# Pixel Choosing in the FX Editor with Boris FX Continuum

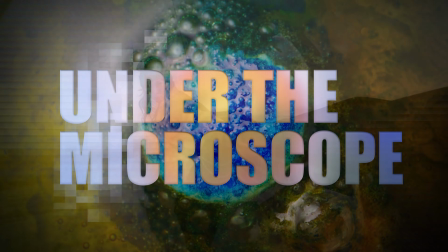Boris Continuum offers a massive range of filters and effects for image stylization.
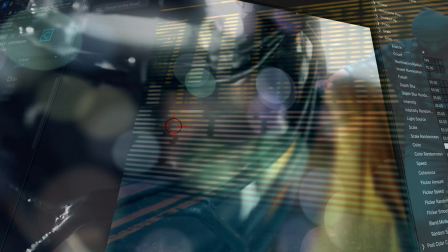But how do we focus these effects on particular parts of an image? You can use multiple video tracks or layers to achieve this,
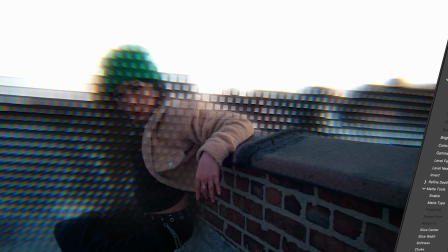but I'm going to show you how to do this easily with a single layer using the Continuum filters and the integrated pixel chooser. I'm Grant K for Boris FX, and let's get started.
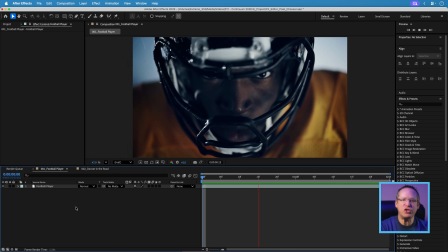So in the first of two examples, we want to take a close-up of an American football player and create a sense of bewilderment and lightheadedness. This is obviously from the perspective of an opposing player who has taken a few tackles and is looking directly at our subject.
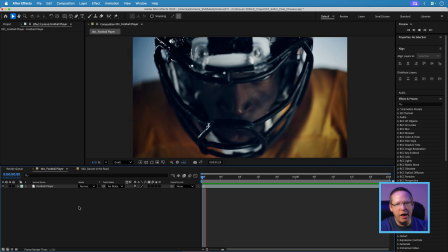But we also want to ensure that whatever we do, the player's intense stare is the focal point of the shot. To do this, we'll use a Continuum Plus filter with the integrated pixel chooser. Start off by selecting your layer and applying the BCC Plus atmospheric glow.
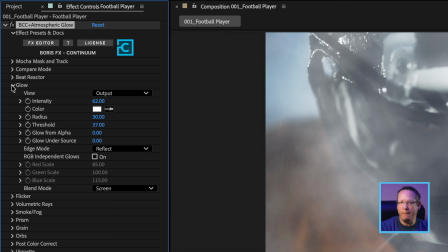Now with most filters, you apply them, play with their settings until you get something, and then move on.
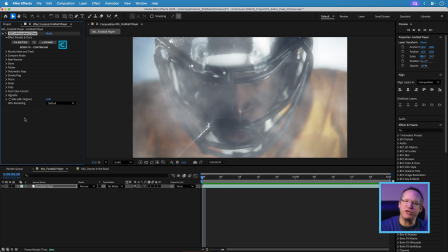Boris FX Continuum filters are a bit different in that respect. After applying the filter, I tend to go straight into the effects controls and launch the effects editor.
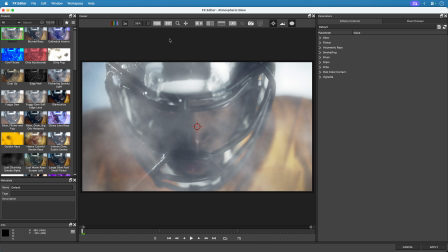The effects editor is a great tool to browse presets and design your effects in a user-friendly and dedicated environment. To the left, you have all the presets to choose from, and you can also save your own.
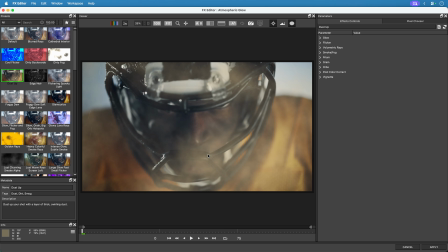In the middle is the viewer to see the results of the effect, and the right side is all the parameters you can adjust when designing a look.
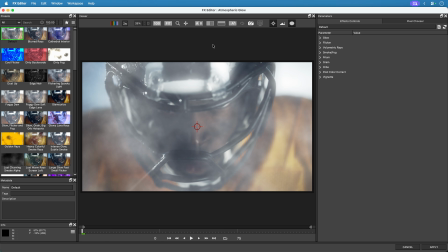We'll use the default look as a good starting point. The first thing we'll do is turn off the fog and volumetric rays.
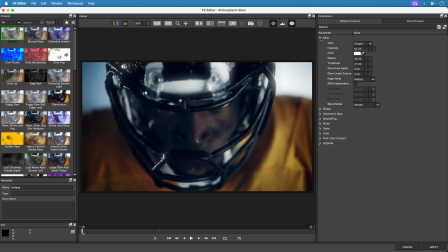Now let's customize the glow to create a light-headed feel to the effect. This can be achieved by increasing the intensity and radius of the glow. You can also play with the threshold to really push the glow further. That should be fine.
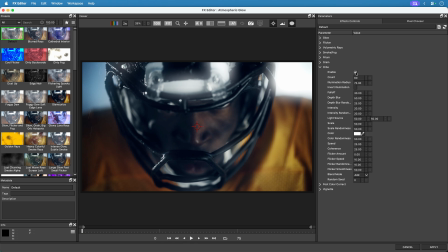Next, let's add in some moving orbs to further push the feeling of disorientation of the opposing player.
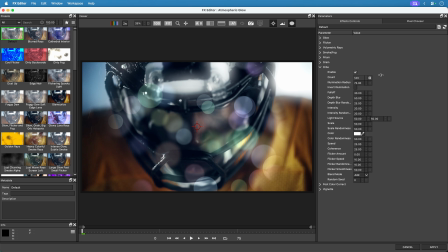We'll push the orb count to around 150 and add some randomness to the brightness and size of the orbs. I would also recommend adjusting the fall-off to lessen the intensity of the orbs at the edges of the frame. Previewing this result in the effects editor, we have got the look we want.
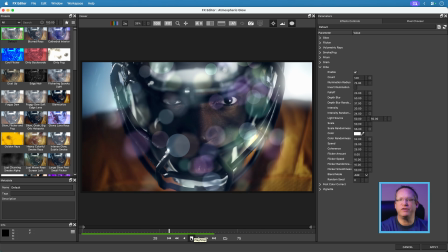However, we want the eyes to be the focal point of the shot, therefore nothing should cross over this region. To control where the effects occur on your image, you would normally use a mask, matte, or alpha. The effects editor makes this easy,
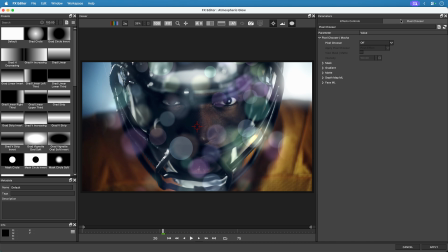as you can simply switch from the effects controls to the integrated pixel chooser just by switching the tabs. In addition to this, the pixel chooser also has its own set of presets on the left.
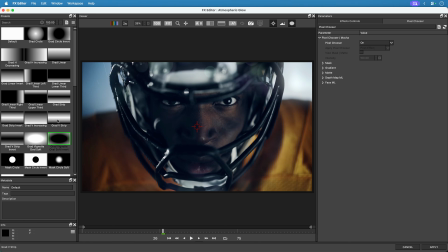So you can make use of the pre-made ones, as well as save your own settings as custom mattes.
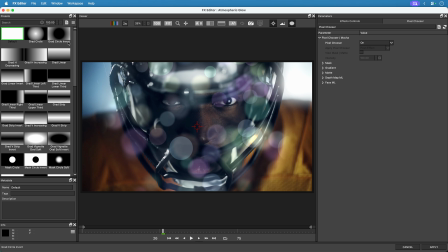Let's start with the default preset and create our own matte. Now we are focusing on the eyes, so let's go to the last frame of the shot.
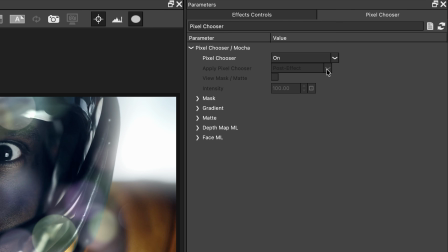To use the pixel chooser, set it to on. Currently, nothing is applied, so it doesn't make much of a difference at this point. Here you can use a mask shape, a gradient, matte tools, depth map ML, and face ML to isolate a part of your image.
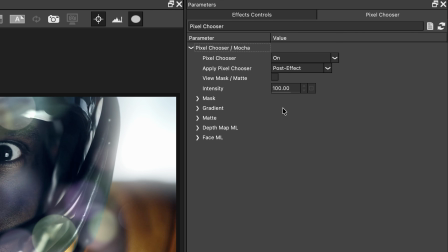You can even combine a range of these tools if you want. Let's start off using a mask shape.
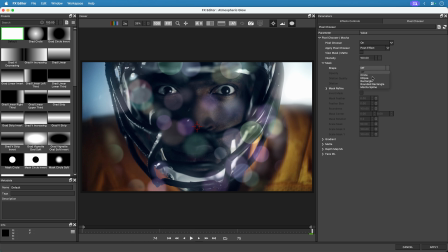Choose an ellipse in the pull-down menu. You will see your effect within the shape, but depending on your content or effect, it may be difficult to see what's actually being masked. To give you better visual feedback when setting your masks and mattes, set the pixel chooser to mask unchosen pixels.